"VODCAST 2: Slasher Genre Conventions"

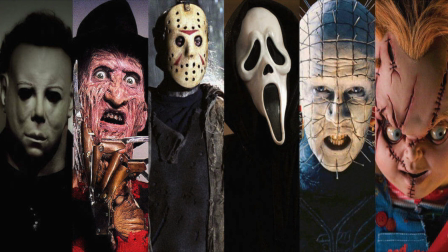The killer is often large and overtly asexual and sexually ambiguous, even though it's always implied that the killer is male with extreme bursts of masculinity.
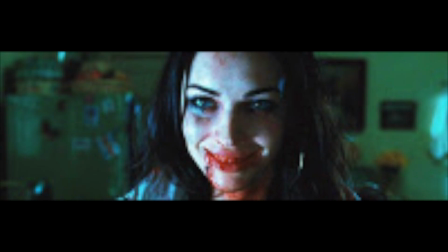But however, in the examples Bride of Chucky and Jennifer's Body, the killer is actually female.
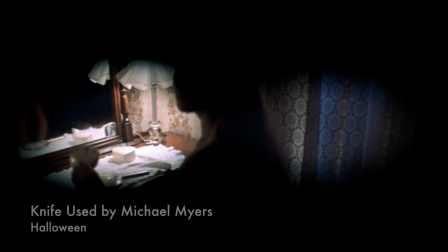The seventh convention I will be discussing is weapons. In many slasher films, you definitely see weapons used.
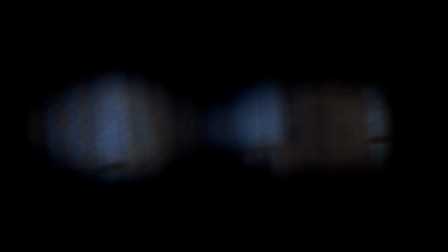So, for example, in Halloween, Michael Myers uses a knife to kill his victims.
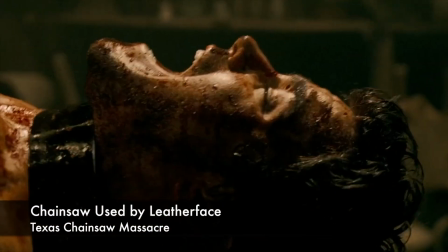And in Texas Chainsaw Massacre, the killer, Leatherface, kills his victims with a chainsaw.
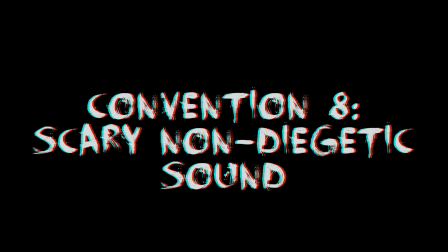This next convention is another very big convention of the slasher genre, scary, non-diegetic sound.
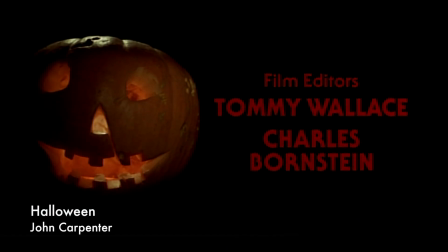So in the examples Halloween, Psycho, and Friday the 13th, you can hear very scary, non-diegetic music.
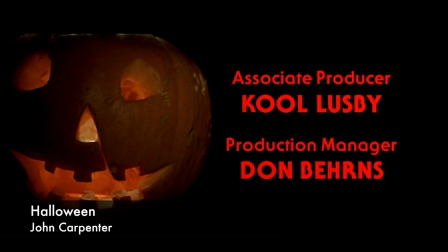For the example Halloween, you can denote there to be piano notes playing, and also electronic synths and a variety of
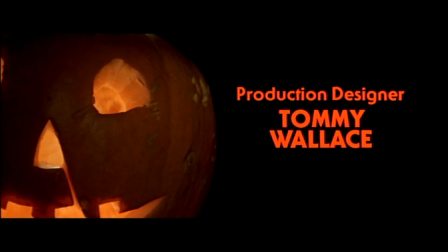long held notes and short held notes.
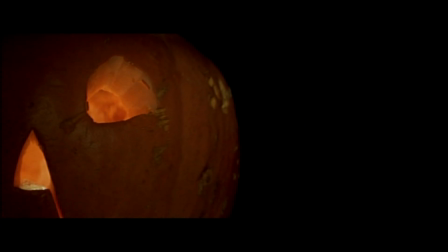This mimics a heartbeat and also mimics the audience to hold their breath.
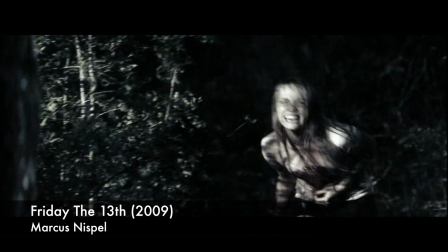In this next example, Friday the 13th remake, you can hear very scary non-diegetic music
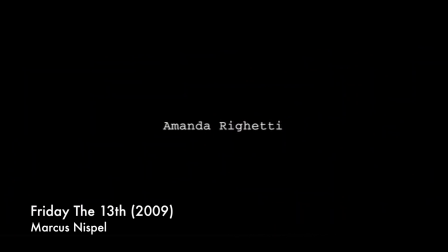which also mimics a heartbeat sound, and some notes are short held and some notes are long held.
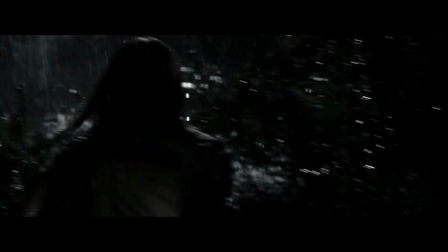You can denote that the short held notes sound like big thumping sounds, and also you can denote that the long held notes are strings.
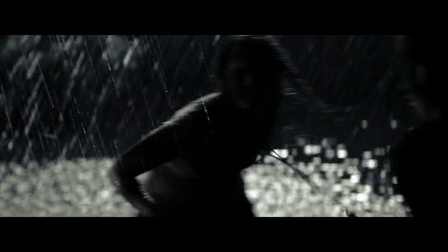And there is also use of dark drones, which are electronic synths.
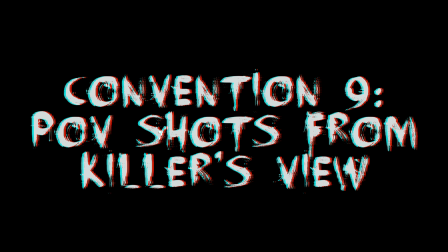The next convention that is very common is to see POV shots from the killer's perspective.
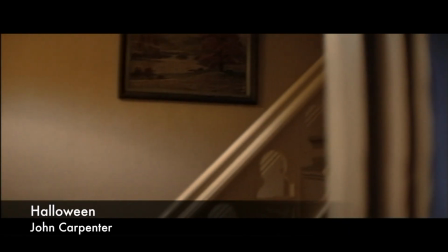So in the example Halloween, you see the killer
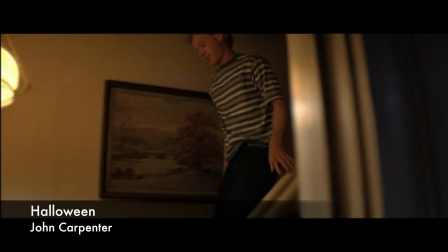watching the Scream Queen and her boyfriend be alone in the house just after they have had sex.
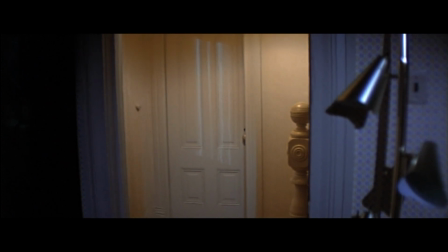He watches these two just before he kills the Scream Queen.
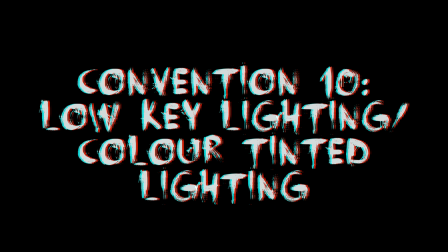The last convention that I will be discussing is low-key lighting / colour-tinted lighting in slasher films.
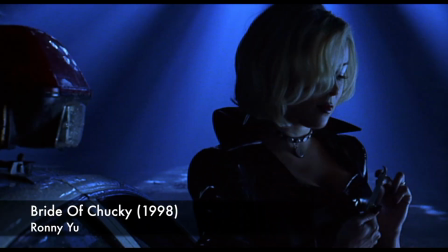In the example Bride of Chucky, you can see here colour-tinted lighting. The lighting is blue.
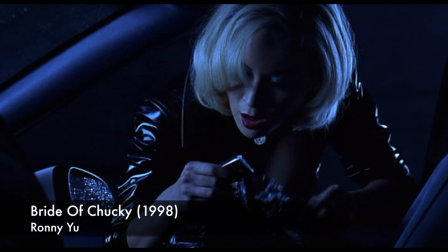This connotes the horror genre and connotes that this is a scary film.
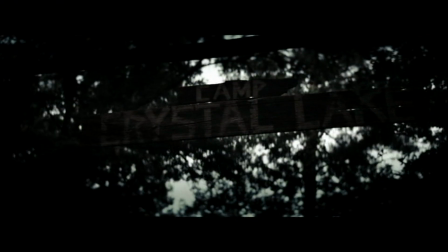And also it creates an uneasy, cold atmosphere. The next example that has low-key lighting is Friday the 13th remake. As you can see here, there is black and white lighting, somewhat sepia, and it's also very low-key to connote the slasher horror genre. It also creates an uneasy, scary atmosphere for the audience.
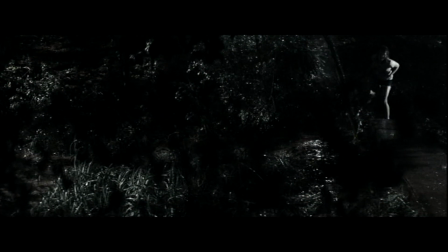Black and white colouring effect tells the audience that the setting is back in time, and also the low-key lighting can tell the audience that the setting is set at night.